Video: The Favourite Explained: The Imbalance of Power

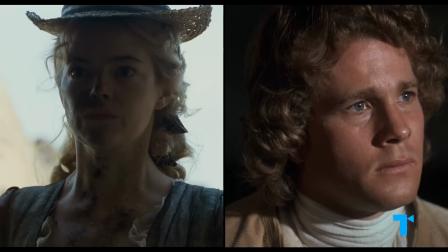The favorite takes after Stanley Kubrick's Barry Lyndon, in some visual choices like using natural light, which in night scenes meant shooting by candlelight.
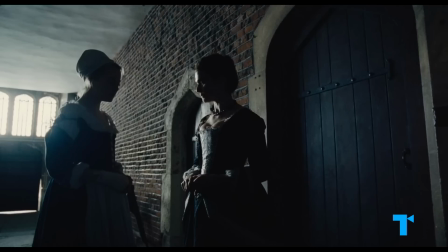And on a deeper level, both are stories about opportunists who are hurt in their early life.
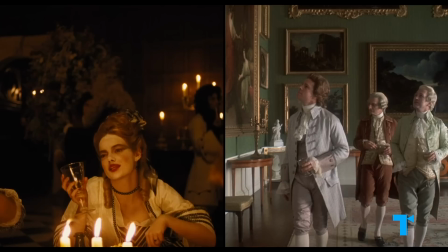When I was 15, my father lost me in a card game.
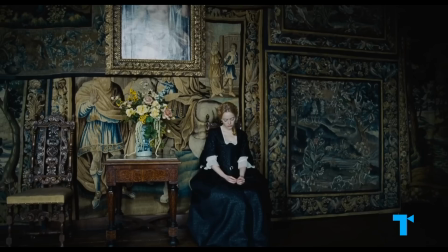They climb the social ladder and adopt the hedonistic, lavish lifestyle of their former oppressors, yet their feeling that they don't belong never goes away.
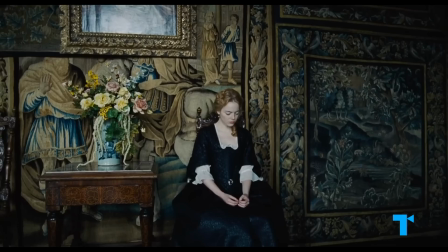On the surface, this looks like just a stunning tableau of a lady from the past.
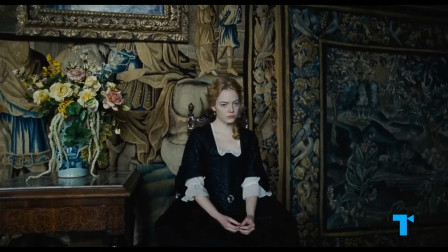Yet as the camera pushes in, inviting us to look closer, we notice that she is uncomfortable, afraid.
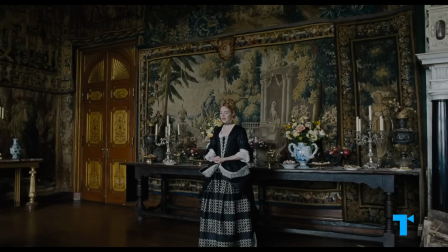She doesn't fit with this backdrop.
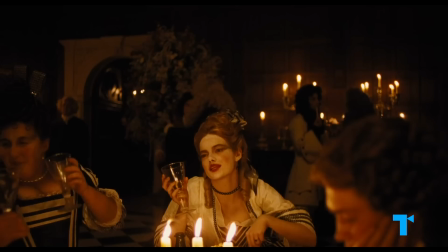Images like these express Abigail's insecurity that, no matter how high she rises, she'll be called out as an imposter.
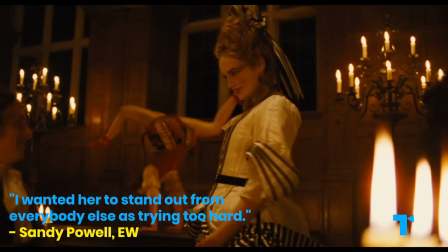After Abigail rises in status, Powell said she gave her clothes the vulgarity of the nouveau riche, to make her look like she was trying too hard.
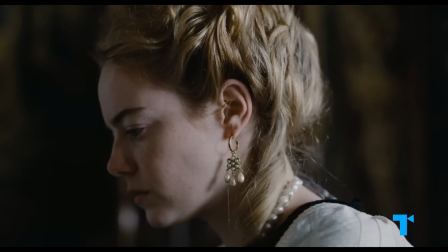The mistake these characters make is to imagine that rising up in the ranks will free them. And the biggest idea The Favorite leaves us with is that,
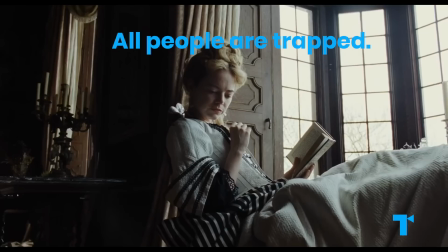in any grossly unequal social system where ultimate power is concentrated in the hands of a few, all people are trapped.
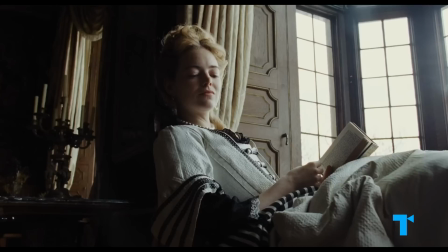This is encapsulated in the final scene when Abigail crushes one of Anne's pet bunnies under her heel just for the hell of it.
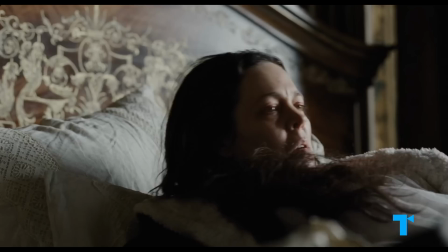And it's no coincidence, by the way, that some of these bunnies are distinctly black and white, looking a lot like the ladies of court.
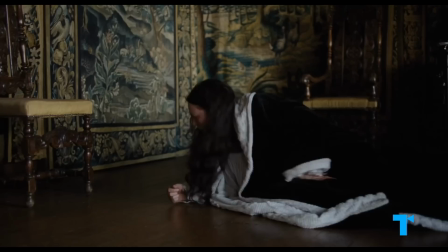Through her haze of advancing illness, Anne registers disgust at the true nature of this pretender,
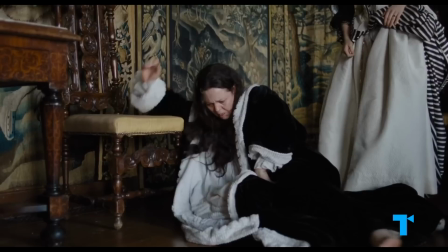and she asserts her power to remind Abigail who's boss.
How dare you touch the Queen like that!
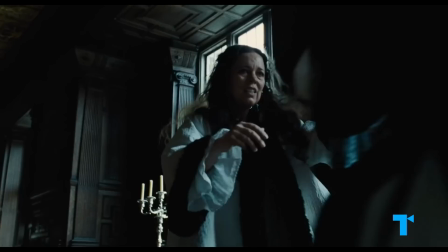Yet being the boss is no fun either. As we've seen, no one in this film is sadder than the Queen.
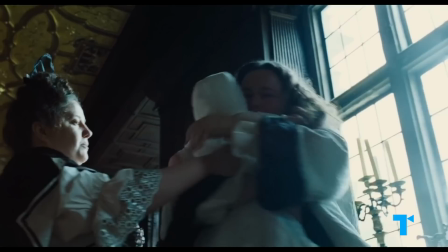It's a deep, dark truth about human nature that when we can't address or retaliate against the true cause of our frustration,
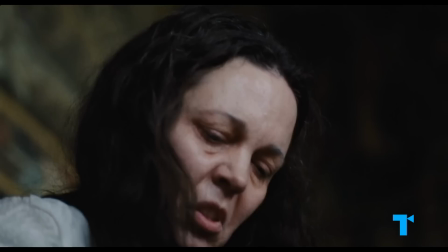we take it out on somebody who has it worse.
Look at me! How dare you?
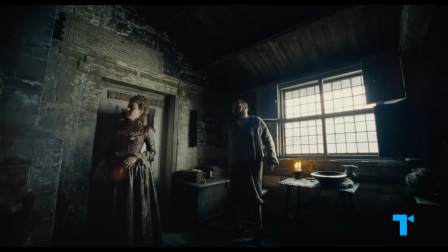Incubitant.
So what the Queen does to Abigail here is the same as what Abigail did to the bunny. The unhappiness trickles down from the top to the bottom of society,
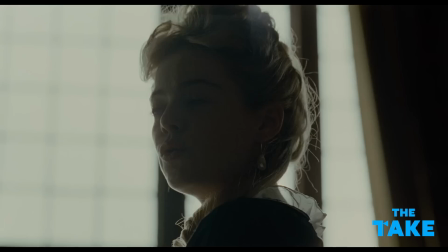as each dissatisfied person cruelly punishes the one beneath her, until everyone is miserable.
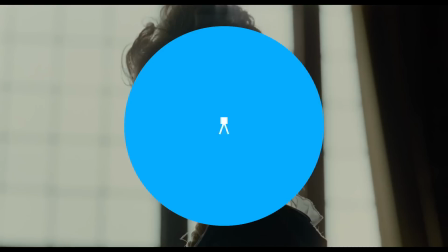All I know is, your carriage awaits, and my maid is on her way up with something called a pineapple.
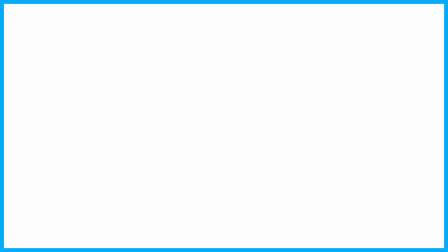people.